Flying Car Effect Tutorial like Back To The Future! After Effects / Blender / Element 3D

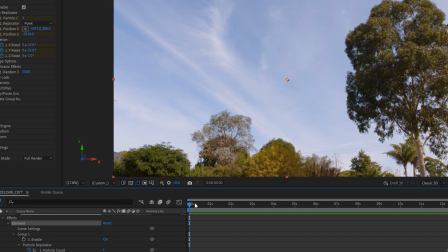There are a few texture changes I might make, especially underneath the car to make it a bit darker, but I'm going to cover that very shortly.
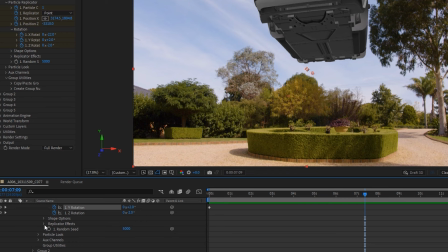The next thing that you want to do is turn on the particle look options
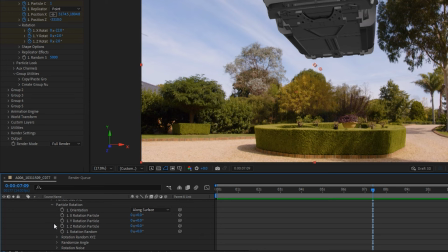and then find the particle rotation settings. I'm going to alt click on these stopwatches and type in a wiggle command.
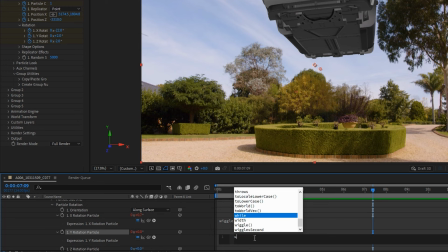So I'm going to type wiggle in brackets 1, 3, and I'm going to do the same thing for each of the X, Y, and Z values.
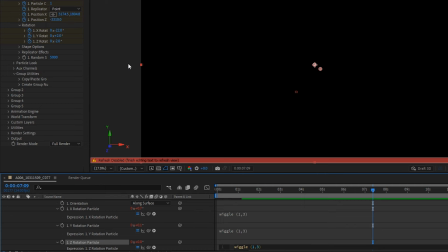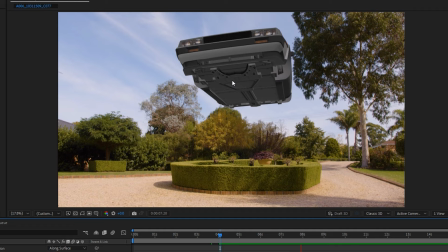What this is going to do is create a floatiness effect as the car rocks from side to side and back and forward on a randomized way.
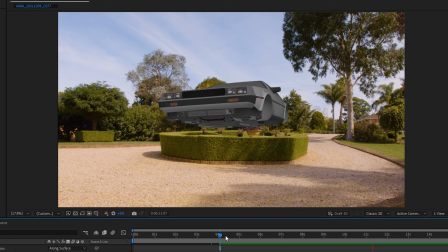This is going to create a more of a realistic floatiness effect as the car comes down to a landing point.
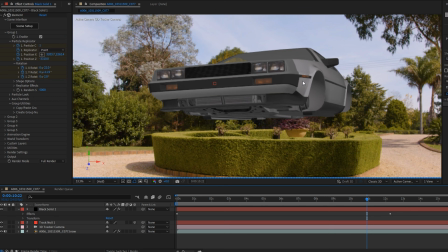We want to try and make this car look as realistic as possible, but right now it's not looking all too great.
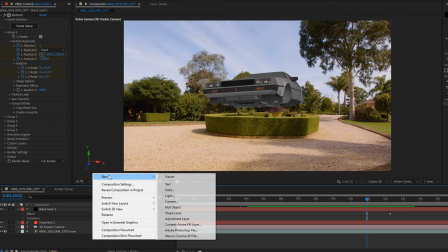I'm going to right click in my timeline here and create a new point light.
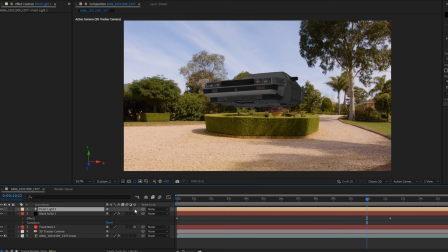I'm going to choose a color similar to that of the sky, just because I think the shininess of the car would reflect that in its lighting off the surface of the car.
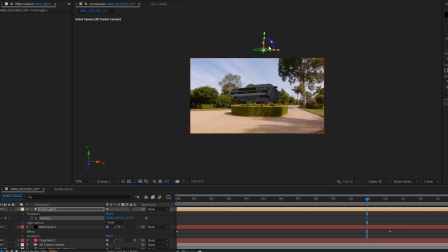And I'm going to move that position of that light upwards into the sky where the sun would have been.
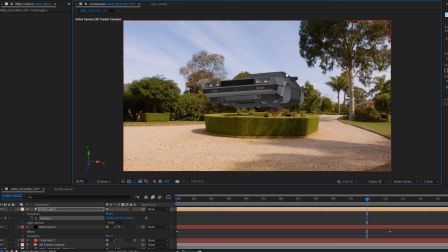Now I'm looking at the shadows in this particular scene.
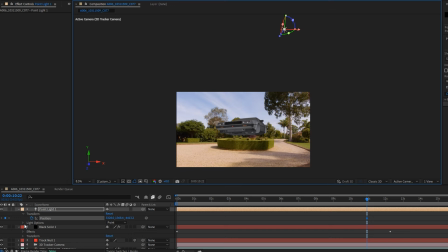The lighting would be coming from the right hand side, as you can see as the shadows of the trees on the ground there.
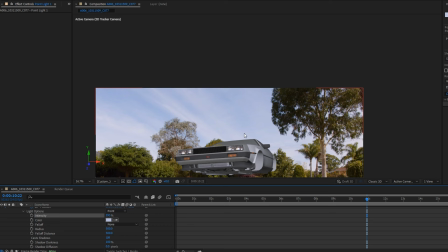And I'm going to turn my intensity of that light upwards.
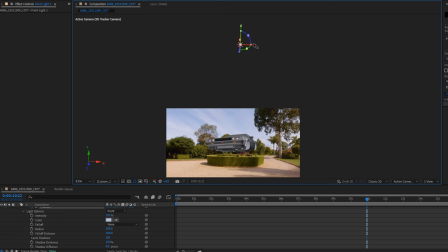As you can see here, it's creating a brighter effect on that side of the car.
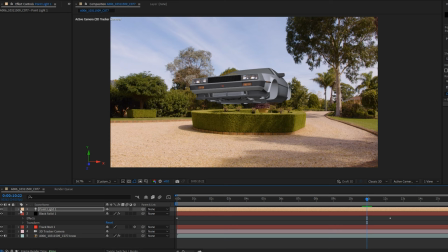I'm quite happy with that final placement of my light, and I'm just going to create a keyframe for those particular values.
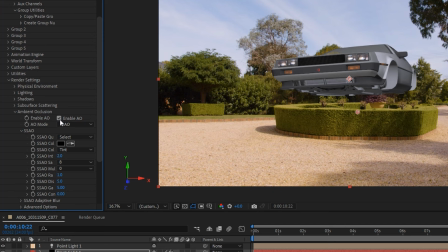Underneath the render settings of the Element 3D effects layer, we can turn on Ambient Occlusion. What this is going to do is create an effect where if the light isn't hitting a particular surface, it's going to create a darker shadow.
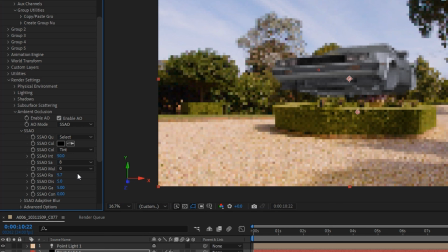As you can see on my 3D model here, if I turn up these values of the intensity, as well as the gamma, the radius, etc., that's going to create a darker look of those shadows in those places where the light wouldn't actually be hitting.
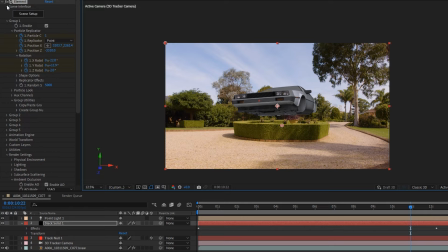This goes a long way for selling a realistic car effect. To continue to make this look more realistic,
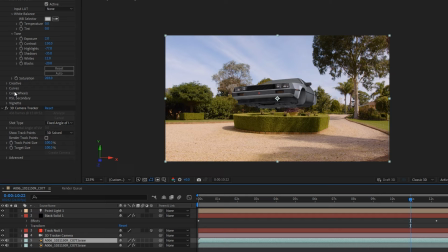I'm going to now duplicate my footage layer and delete the 3D tracker effect from that duplicated file.
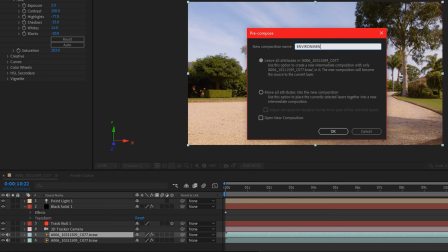I'm then going to pre-compose that layer and call it environment.
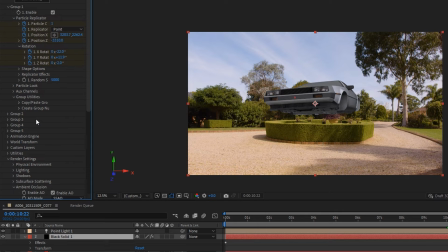I'm now going to jump back into my Element 3D settings, and as you can see underneath custom layers,
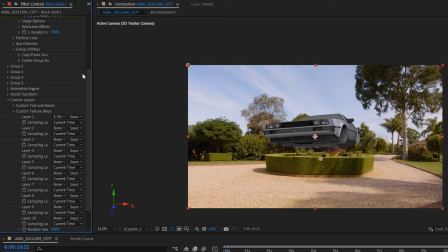I'm able to choose this pre-composed footage and I can map that as an environment layer for my reflections on the car.
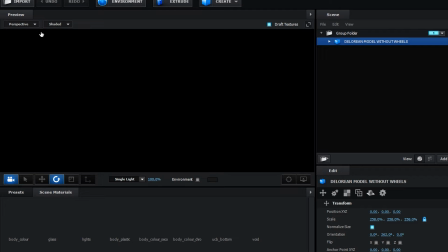So once I've chosen that, I can go back into scene setup.
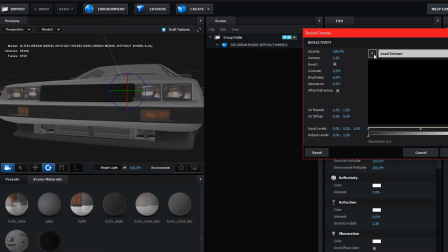Now any surface that would be reflective, I'm able to choose that particular texture,
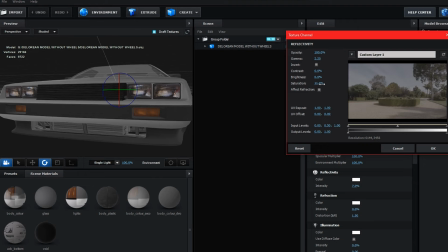and underneath reflectivity, I can choose that custom layer. So I'm just going to change a few of these settings here just to make the reflection look a bit more brighter or more saturated.
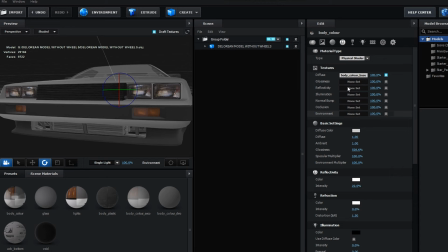I like to do a bit more of a contrasted image in my reflections as it creates a more visualized effect.
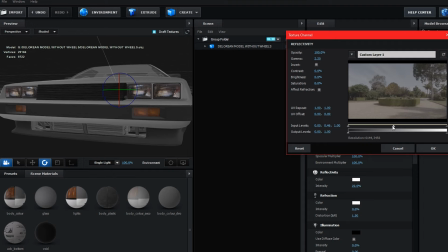You can see it a bit more clearly from my personal experience anyway. So as you can see here, I'm just changing a few settings for any texture on the car that would have a reflective surface.
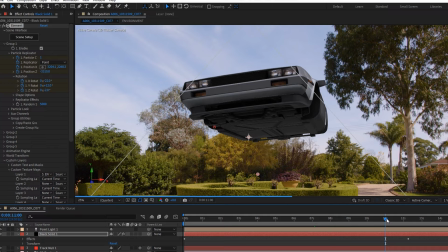I would recommend going back through your footage just to make sure all the textures look okay as the car moves throughout the scene.
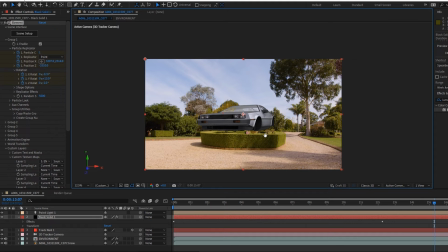Maybe you need to darken a few textures, or maybe you need to change any of those reflective values.
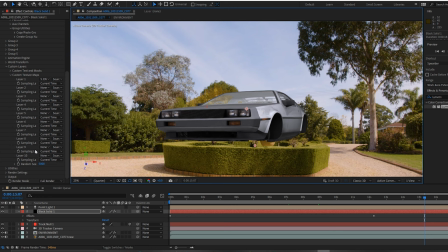But right now, my car looks pretty good and I'm quite happy with this. If you haven't done so already, turn on the motion blur switch that's found next to your layer.